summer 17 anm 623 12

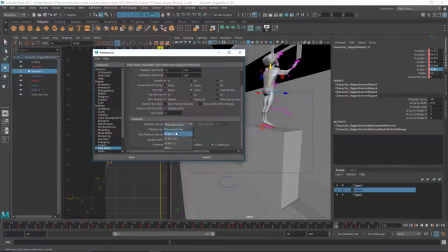Am I at, oh, okay, no, I'm not at 24 frames a second.
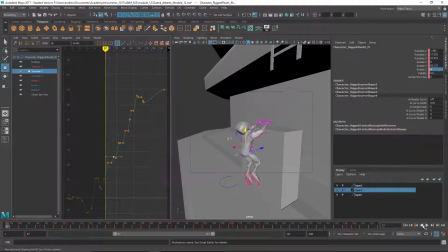Okay. Still just kind of has a bit of a jerky movement to it, so I think it's like looking at some of the pacing of stuff and slowing certain things down. So yeah, take another pass at that at your pacing.
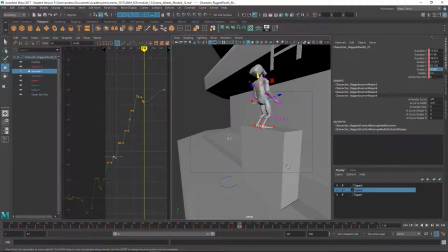All that said, there's a lot of good work, a lot of attention to reference, and a lot of thought in the poses.
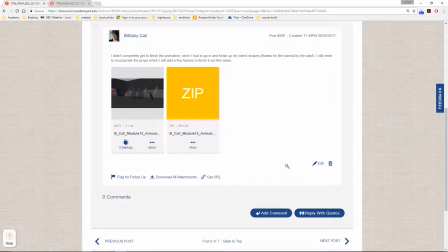So it's good. It's nice work. Okay, next up is Brittany.
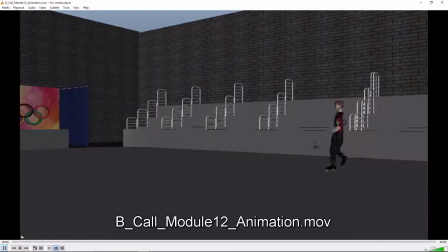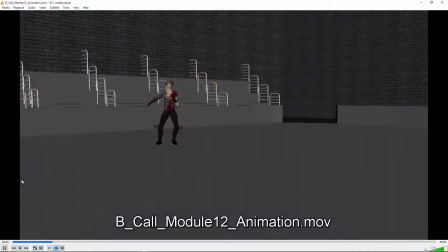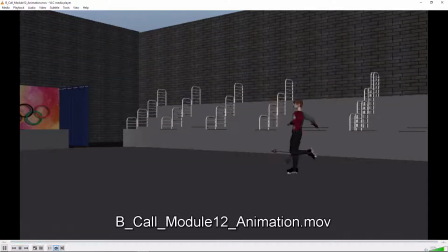Wow, so some very cool poses going on in here, and
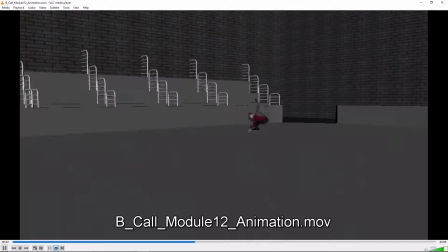this is a really difficult animation to do actually as your first animation because there's a lot going on with skating, you know.
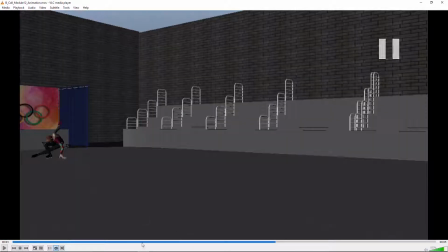I think considering all of that, this is quite good. Um, let's kind of slow it down a little bit.
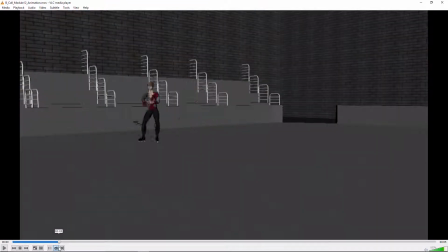So this I'm having a little trouble with. You're not doing yourself any favors with this camera because you're essentially, from what I can tell,
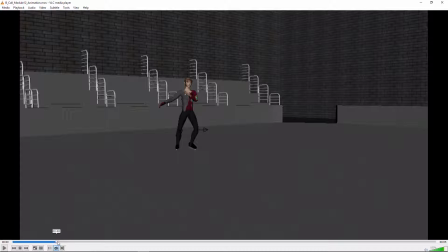so the character is moving from screen right to screen left, and now let me cut, and still moving right to left, but somehow we're looking at the back and then suddenly we're looking at the front. I'm just that is that a continuation of the same moment? It's just confusing.
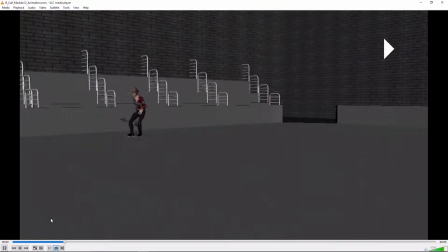I think the cut in this case, it's too extreme and it's hurting you a little bit. I think I'm struggling a little bit too with this change here.
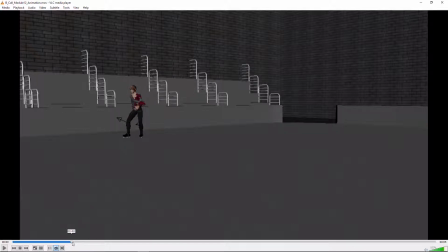This speed change. There's just a very sudden change of speed and direction. Like it's almost like he stops and then starts going backwards there.
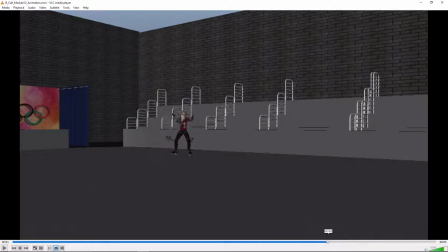That's a very cool pose. And I like the kind of turning, curling thing going on. Uh,
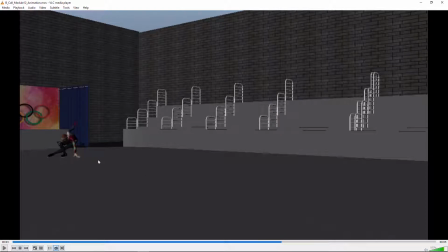so I think what you have here is some excellent poses, and I think you need to kind of work on the kind of the flow and the speed of the movement, and it's kind of thing you might want to do like animating along a path,
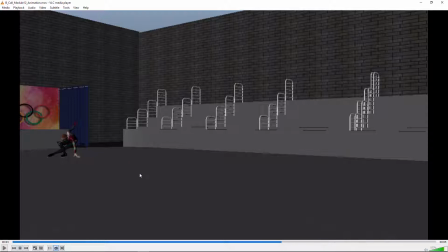maybe to get that right. Uh, which is it's funny because I've been saying don't animate the main control because that doesn't work for walking around, but this is the one case where it actually probably would work pretty well because the biggest problem you have with when you start animating the main control is the feet.
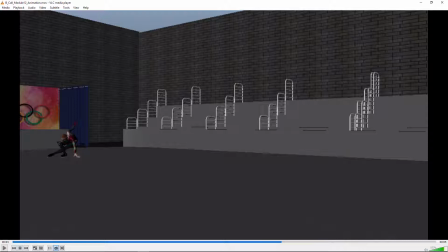You're never going to get them to stick to the ground. In this case, you never want the feet to stick to the ground because they're sliding the whole time, so that's not even an issue. Um, so I'm guessing you did animate the main control.
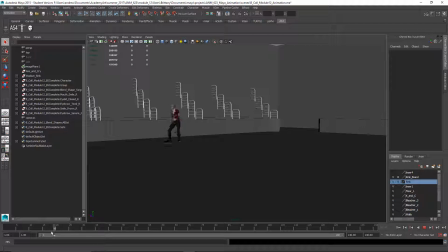So here we are in Maya. It's just kind of, yeah, that change of speed and direction there. This is much easier to watch in here. Got a great thing with the hand there.
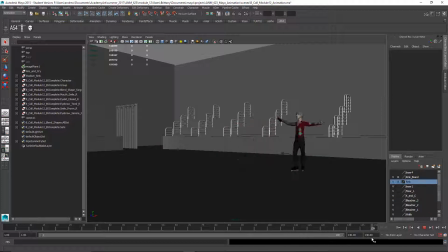And that turn, I think some of this goes back to not having the right amount of room to work in.
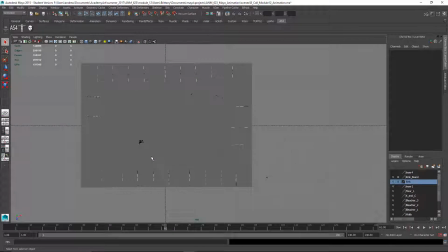Let's look at this from the top because that might give us a hint on some of this stuff.